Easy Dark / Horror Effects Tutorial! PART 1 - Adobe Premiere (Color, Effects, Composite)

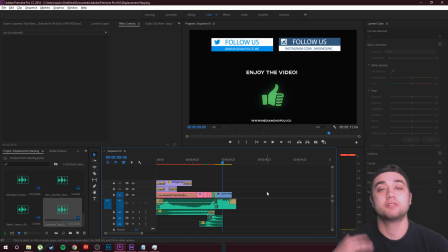0:09 going on, my friends? Back again with another video. Today showing you some awesome horror film effects. Pretty easy to do. What I'm going to be doing is splitting this video up into two parts.
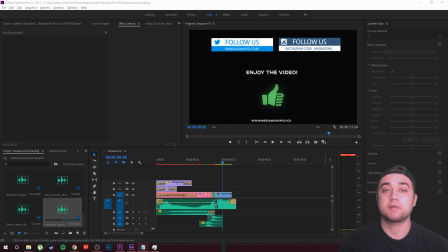0:18 So today I'm going to be dropping the Premiere version, showing you guys some easy stuff you can do within Premiere, showing you some compositing, showing you a color grade tutorial for darker stuff like this. I'm going to give you some tips on getting some awesome sound effects because sound is really key for horror films, as well as I'm going to talk about some other stuff like the ghost transition you saw at the end of this.
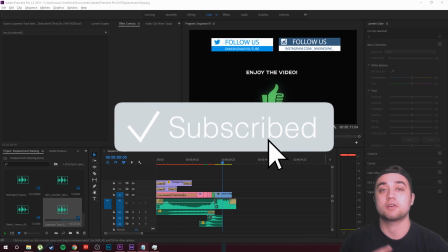0:34 Like I said, make sure you guys subscribe, turn that notification bell if you don't want to miss tomorrow's upload, because tomorrow I'm going to be going through showing you guys the After Effects stuff,
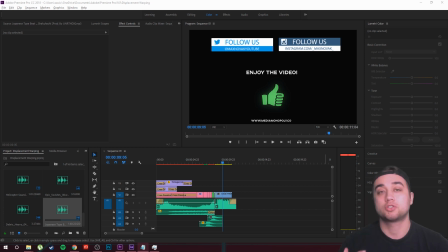0:42 like the hand coming out of the picture, some of the distortion that's going on, some of the cool stuff like that.
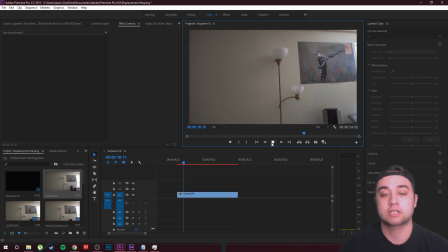0:46 So without any more talking, let's hop right into this. So here's the base footage I started with. I actually shot this in the day, so I had to color grade and add that kind of like darker vibe to it.
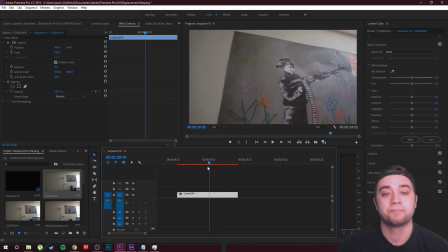0:54 We got me just passing by this picture here in my living room. So first off, what I'm going to do is show you how I color graded this, and also what I'm going to do is give you guys a nice LUT to be able to apply onto your footage so that you can
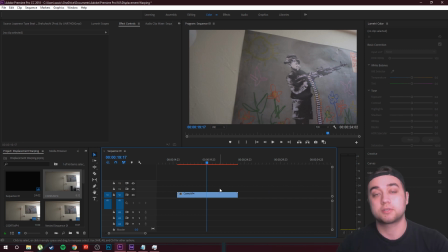1:05 make this a lot faster and easier. So down in the description, check out the free LUT. It's called Beyond the Pines. I'm going to go over to my color workspace, and in my Lumetri color panel, I'm just going to click on Creative, and then I'm going to click on this. It's going to open up my LUTs. If you don't see this menu, just click browse and then find wherever your LUTs are.
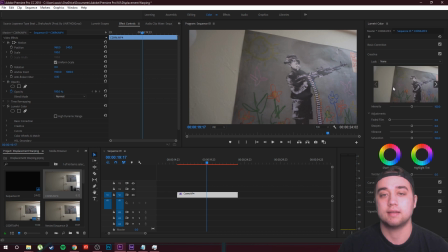1:21 So it's in this folder for me, and we're going to be going with the Beyond the Pines LUT, as you see right here, and it gives it this dark, gritty kind of vibe. If you want, you can down or up the intensity, blend it however you would like in case there's any colors that are being taken out from the LUT.
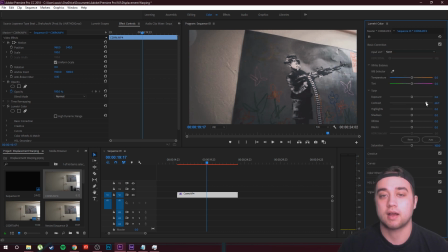1:35 Now what I'm going to do is go up to my basic correction, and I'm just going to bump up the contrast. I'm going to lower the highlights a little bit just because there's a little bit too much light over here. And I'm also going to drop the shadows a tiny bit. And then I'm also going to drop the blacks a little bit, just like that.
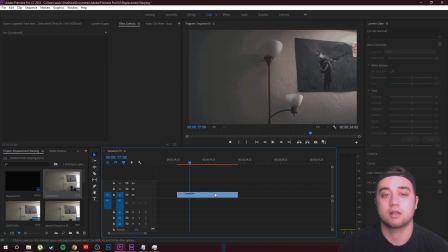1:48 So now we have a nice cool color grade, a nice dark color grade. What I also did to this is I just added a little vignette. So back in our Lumetri color panel, click vignette, and then just drop the amount. It's going to add these kind of dark edges. I'm also going to bump the feather out just to blend that a little bit more. And there you go, quick little easy color grade.
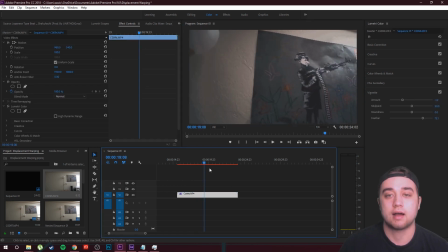2:05 Made it look like it's a lot later in the day than it is.
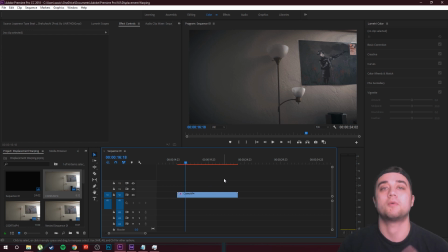2:07 Okay guys, next up what I'm going to do is just show you how you can set up the scene a little bit more and just composite some elements over this to give it a darker vibe.
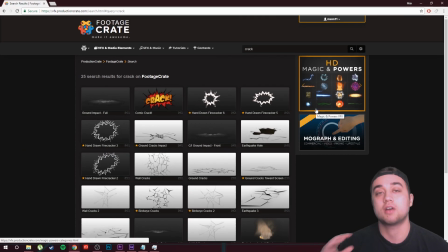2:14 So this video is actually sponsored by Footage Crate. There's somebody that I've actually talked about a lot because they have some awesome, really cool resources. A lot of them are for free, as you can see, and I used a bunch of these Footage Crate 4K elements throughout my video.
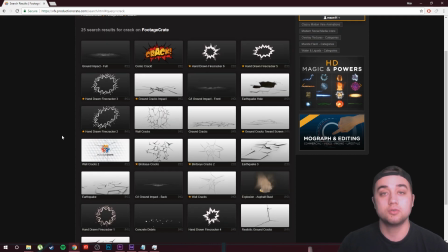2:25 Like I said, this is sponsored, but I wholeheartedly use this a lot. Use these and talked about this in a lot of my videos and a lot of my projects.
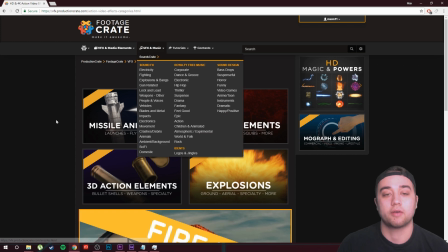2:31 So what you can do is just look up horror, and it's going to give you a bunch of cool stuff you can work with, whether it's blood elements or some kind of weapons.
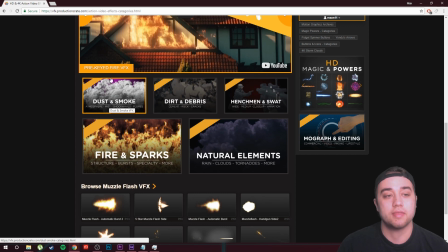2:38 You can also come down here and find dirt, debris, and then dust and smoke, as well as natural elements and fire. I made some videos talking about how to 3D track fire, so that's a super cool tutorial if you do want to check that out.
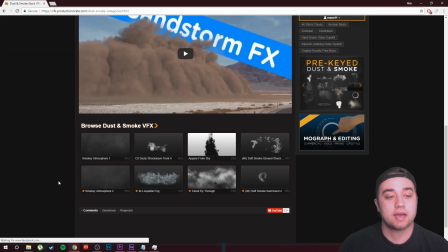2:49 Let's go ahead and click on dust and smoke. And what I did is I actually downloaded this one right here, Smoky Atmosphere 1.
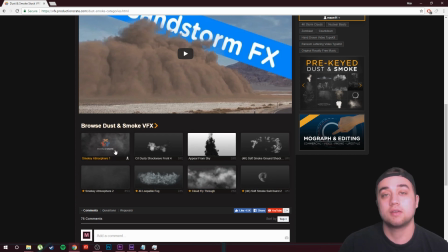2:55 If you want, you can choose any of these other ones, but that's just going to give you a nice starting place to add some kind of like smoky fog.
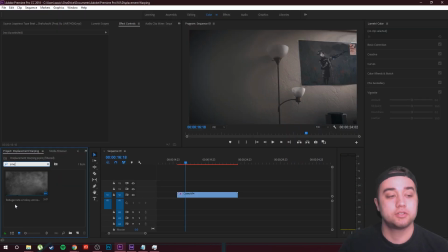3:01 So once you've downloaded that, just drag it into your project bin here. We got the clip here.
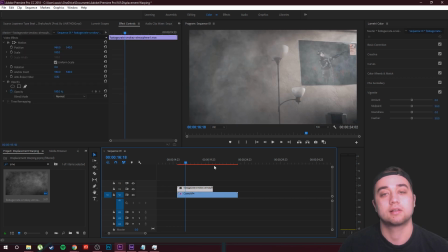3:05 All we need to do is just overlay this on top of our clip, and this is what it's going to look like. Now we can make some adjustments just to kind of blend this however we would like. Let's come up here to our effect controls and then down here to opacity, and we can change our blending mode to something like screen.
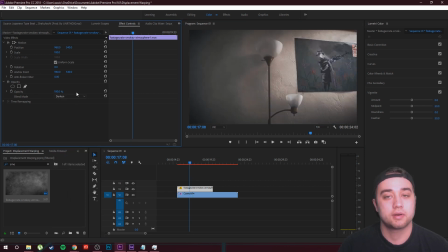3:18 If you want, you can put it on overlay, which looks pretty cool. You can put it on darken. You can really just mess around with any of these blending modes. I'm just going to put it on overlay, and then I'm also going to drop down the opacity a tiny bit.
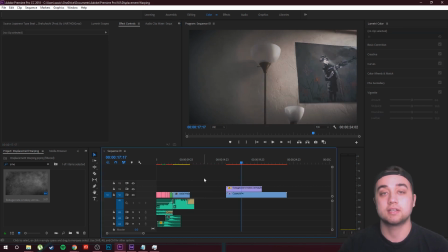3:29 So like I said, check out Footage Crate, link down in the description. They have a bunch of these. It's super easy, drag and drop stuff, already pre-keyed out.
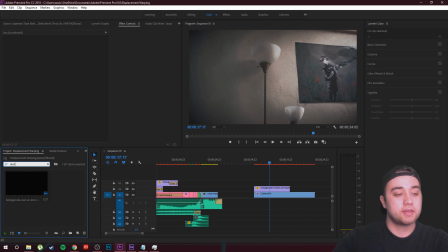3:35 You just need to place it over your footage just like this. So another thing that I use from Footage Crate is this dust on the lens clip.
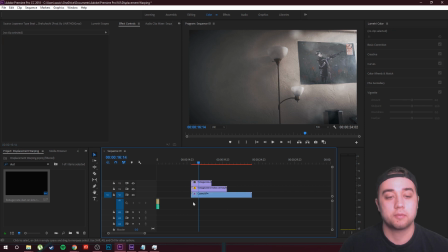3:40 I'm just going to place it here just to kind of add in the effect that we're getting here. And what I did was I right-clicked on the ends of each of these clips to apply default transitions, and that's just going to add a little cross dissolve onto our clips so that it starts from black and then fades in just like that,
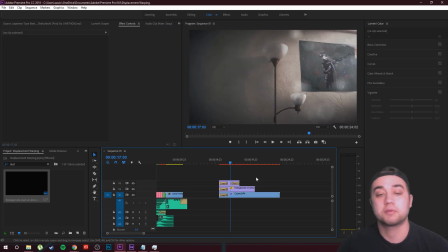3:55 which looks really dope. Now I'm going to show you guys a really cool effect that you can do all in Premiere, and it's something that you can really apply to this kind of like darker vibe.
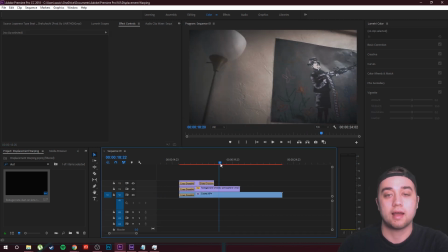4:02 So what I'm going to do is I'm going to find a place where I want to apply this effect. I'm going to kind of create these ghost trails.
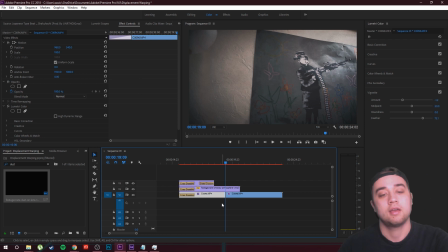4:07 So I'm going to click on this clip, I'm going to click Control K to make a cut, and then I'm going to come over here to these arrows and then click on my effects library. And I'm just going to search up the echo effect.